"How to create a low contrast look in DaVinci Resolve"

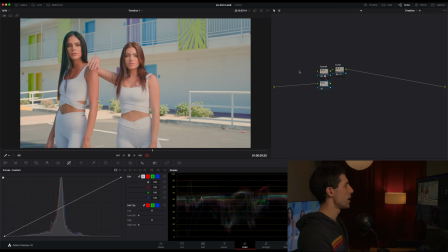484s
Let's label this one Tone M for Tone Modifier. And I'm gonna go upstream again here, and we're gonna add another ingredient from this pack,
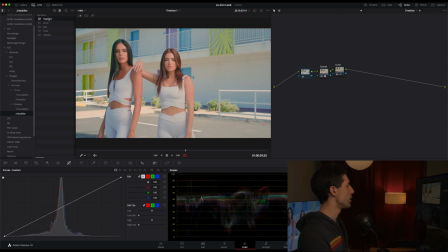491s
and we're gonna go with the palette modifier called Hyperion, which is going to subtly increase our saturations. We can call this one palette M. It's going to increase those saturations in a filmic way as opposed to a simple twist of our saturation knob.
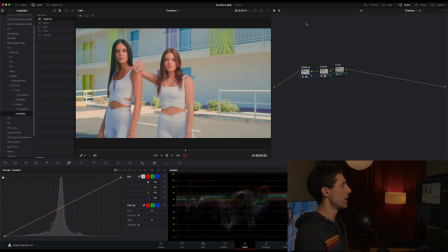507s
So it's going to increase lower saturations without allowing high saturations to fly out of control.
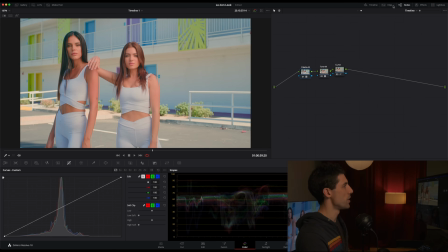513s
Okay. And what I want to do here actually on this palette node is I'm going to go over here to my key
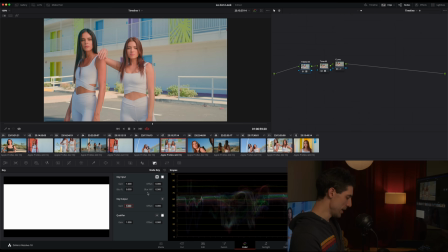520s
output gain button here underneath the key palette. And I'm going to scale that back just a little bit to about 80%. Just because I feel like that's sufficient. And if we now look at the total sort of net effect of this stack, it's subtle, but we're doing quite a bit to get into this kind of low contrast realm.
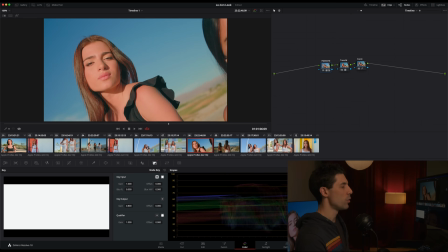538s
But at the same time, we've got an image that's drawing the eye in,
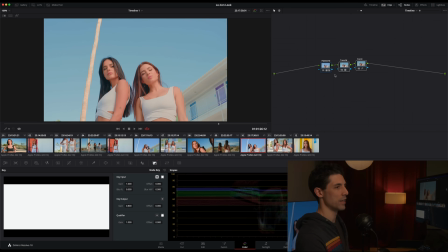542s
and it doesn't have that drab or unfinished feeling that I described at the beginning of our conversation here today. It just feels a little more delicate, a little more airy, which is the goal in this case, to have more of that kind of quality to our images.
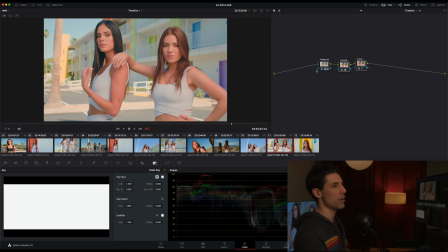556s
So we've got an overall look in place, which means that every time we land on a new shot, we'll already have a bit of a vibe going before we even begin to degrade. And now we can actually go over to the clip level and start to do some individual grading.
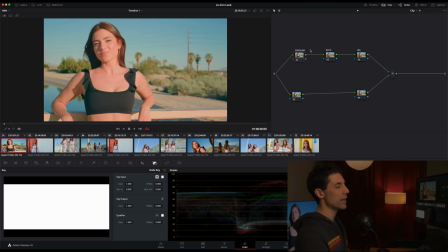568s
So once we're back here at the clip level and we're underneath this look, we can operate using similar principles to the ones that I always talk about for shot level grading and for sort of moving through my template node graph. We're going to adjust our overall exposure here. We're going to adjust our contrast ratio here, and we're going to adjust our color balance here.
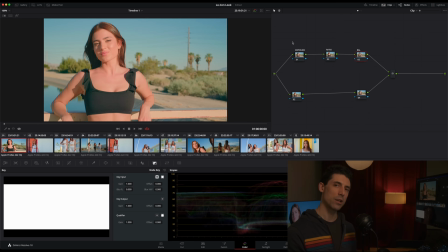588s
And these three nodes are really going to be your workhorse like they would be in any grade. And we're going to make a couple of tweaks to the way I might normally use these nodes. The first is here in our exposure. Instead of using offset, which would be my normal go-to,
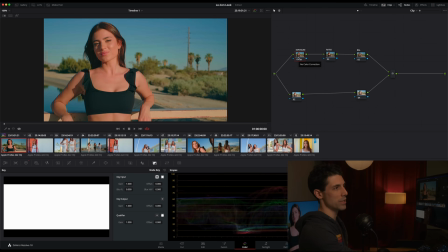602s
you can see in a case of a shot like this where I want to drop my exposure down, I'm getting too dense in the shadows as I do that.
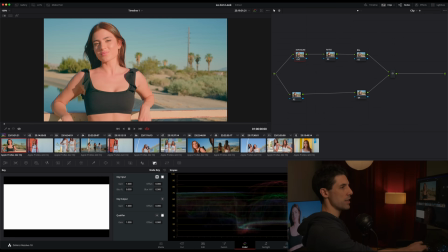609s
So what I want to do instead is reset that, and I'm going to use my gamma wheel.
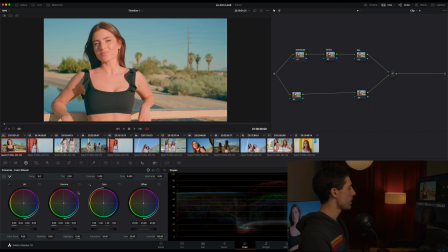614s
Okay, so I was using offset here, and instead we're going to use our gamma. And I'm just going to drop that down. And what that's going to do is give me a bit lower density in my midtones, but it's not going to move my deep shadows and my highlights as much. So it's a really good way of kind of nuancing things when we're in this low con realm.
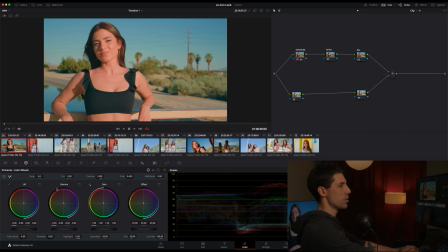634s
And in fact, I might even tempt the definition of exposure and adjust my lift a little bit as well simultaneously, so that we've got a feeling of lower exposure, but we're still feeling nice and airy down there in the bottom. Really want to maintain that feeling as we make our shot level adjustments. So something like that.
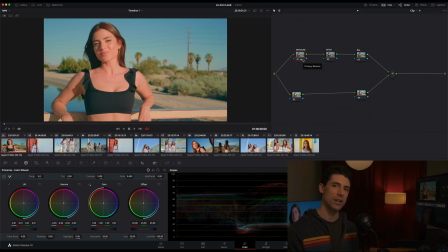653s
So our exposure is going to be more of a nuanced thing that you could use gamma as your kind of workhorse for, and then maybe a touch of negative lift as well, or rather positive lift, in order to keep those shadows well above the floor of your working space.
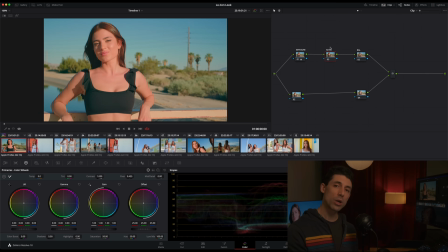669s
Okay. Ratio, that's generally something in a low contrast look that I'm not going to touch very much unless I feel like I need more contrast in order to match the contrast level of the shots surrounding whatever shot I'm on,
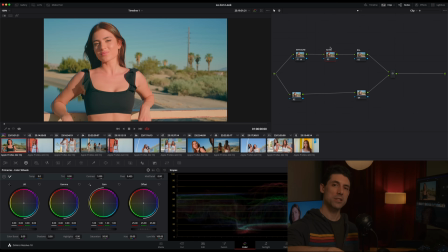683s
or unless I feel like there is too much contrast in one particular shot and I need to scale it back in order to match those other shots. Other than that, my default assumption is going to be to leave it sort of where it's at. Okay. And then finally, when I go over here to my balance, I'm going to go back to my good old-fashioned offset and
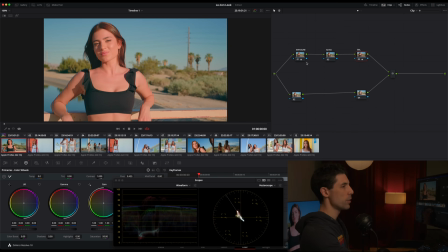702s
pull up my scope so that I can see my vector scope and just look at kind of nudging that to taste, maybe a little bit northeast, like so. And you can see as I go off and on, that's pretty subtle. It's just a little bit less green. The sky is maybe taking on a bit of a nicer color.
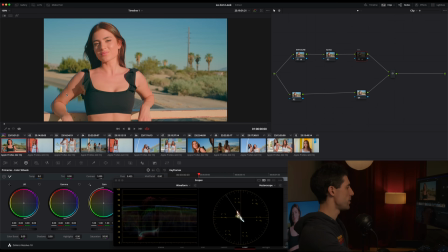718s
And that's all I want to do on this shot, okay? Maybe not even that much of that balancing adjustment.
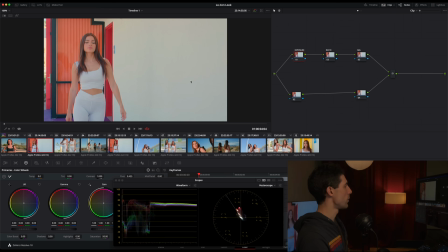723s
Let's go over here to shot number two. Shot number two is a great example of a shot where I actually do want to increase my contrast ratio to better align with what I had going in the prior frame.